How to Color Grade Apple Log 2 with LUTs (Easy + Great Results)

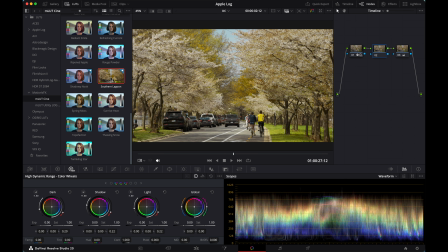So for myself, this one works pretty great for the last one, but it might not work for me for this one.
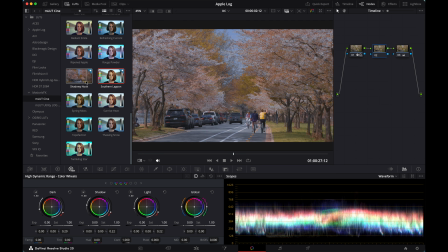And after testing around, I actually pretty like this shadowy nook.
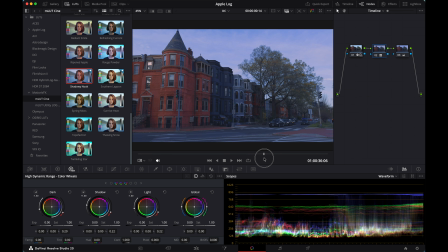I also really like that it gives me a moody, sentimental vibe, like an overcast spring afternoon.
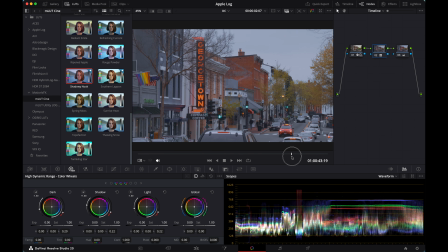I think it has a unique emotion over there, which I really like.
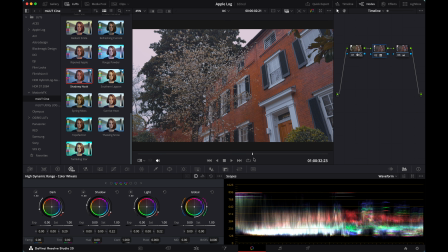As you can see, without the LUT, with the LUT, without the LUT, with the LUT,
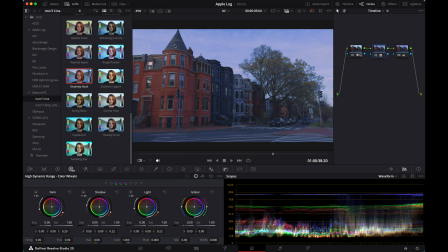and sometimes if you find the LUT you are applying make the image look too dramatic and it feels super heavy, you can actually bring the intensity down a little bit. In order to do that, you can go to the key panel over here and then drag the gain down a little bit.
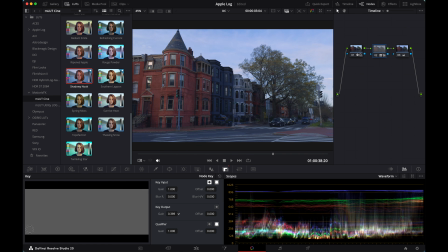It's kind of like the opacity of the LUT. For example, 0.8.
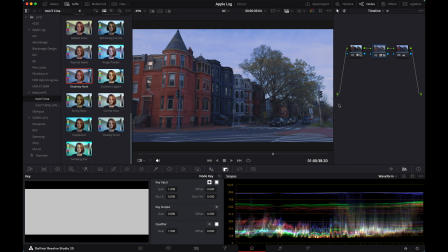In this case, the intensity gets down a little bit. Okay, now let me jump back to my Miami footage.
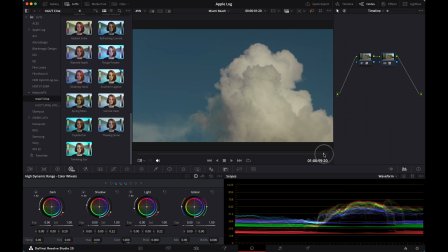And honestly, if you are happy with what you have right now, you can consider it's done and export your video.
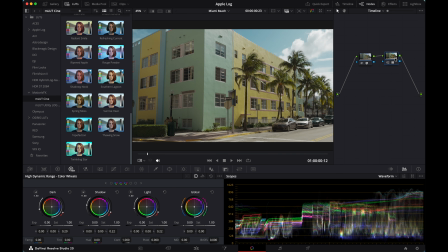But after the LUT node, you can further refine the image. For example, you can further adjust the contrast, saturation, or add more film emulation effects, something like that. There are a lot of things you can play around with. So for me, I kind of want the color to be more saturated.
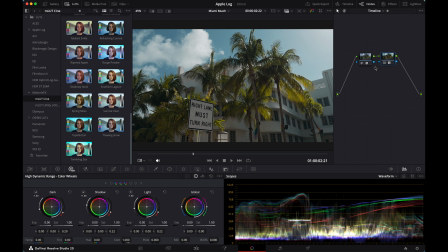I'm going to raise the global saturation. So now all the further adjustments we'll need to add them after the LUT node because the LUT modified the image under it already. And now since I want to make adjustments based on the image I'm seeing right now,
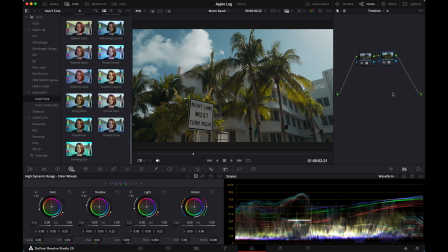I'll need to make adjustments after the LUT. I will hit Option S to add a serial node after it. I will raise my saturation a little bit. Okay, I think this looks nice.
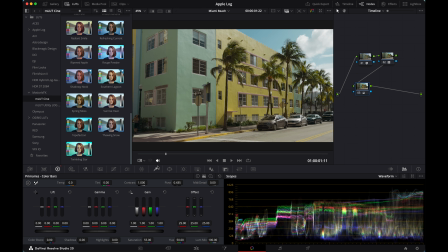And then I'll try to add some effects. For example, I want to add some halation. It's a film emulation effect in the studio version of Resolve.
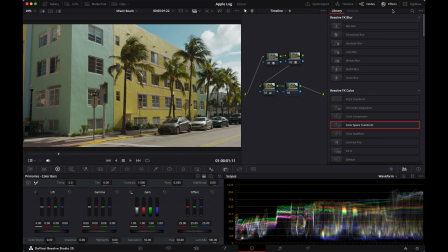Let me add a new node, go to my effects panel, search for halation.
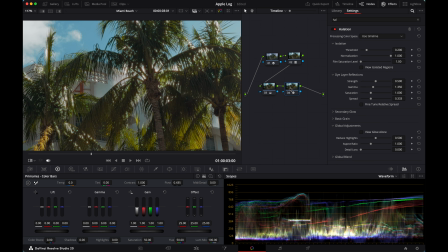If I zoom in my image, you can see what it does. You can further adjust the effects over here.
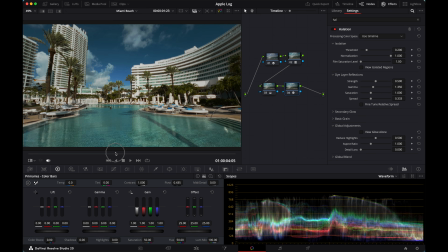And for me, I kind of like the look, so I will leave it as is. And then I kind of want to add some veneer. I will add another node, search for veneer, and I will do some adjustments.
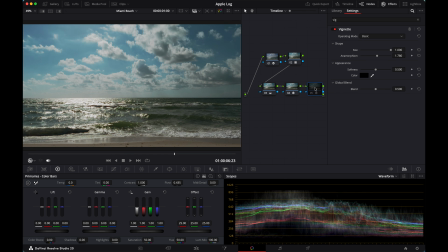Yeah, I kind of like how this look. You can see before, after. Before, after.
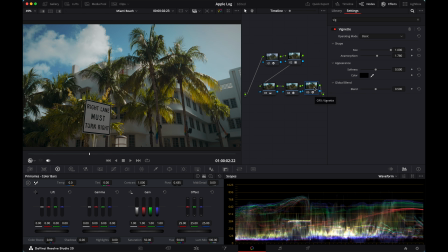In the end, I also want to add some film grain. That's also effects in the studio version. Let me add a node and search for film grain. I kind of like to use the 35mm.
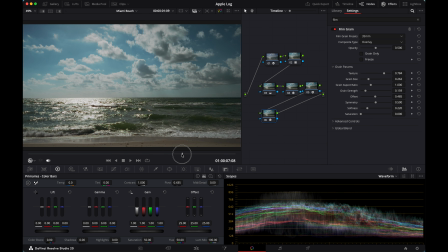Yeah, it's subtle, but it just adds a little bit more film flavor. Okay, I think I'm pretty happy with the result we are having.
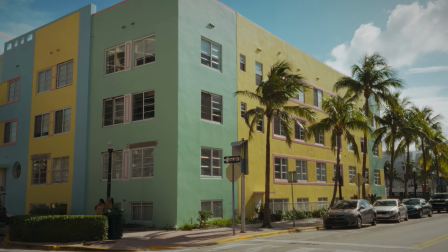This is the epilogue footage, and this is our final product with the LUT applied.
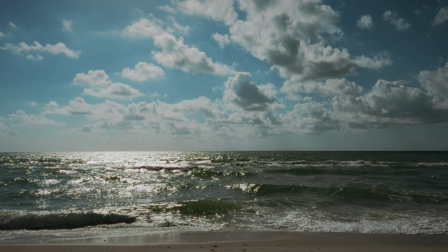Before, after. Before, after. And now I can simply export my video. Alright, that's all for today's video. Hope you can find your favorite LUT to color grade your footage.
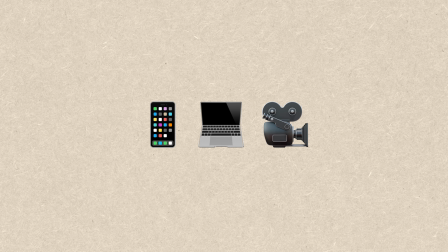If you found the video helpful, please give me a thumbs up. If you want to see more iPhone filmmaking and workflow content, be sure to subscribe. Now check out some other videos of mine. I'm sure you'll be interested as well. Have a nice day.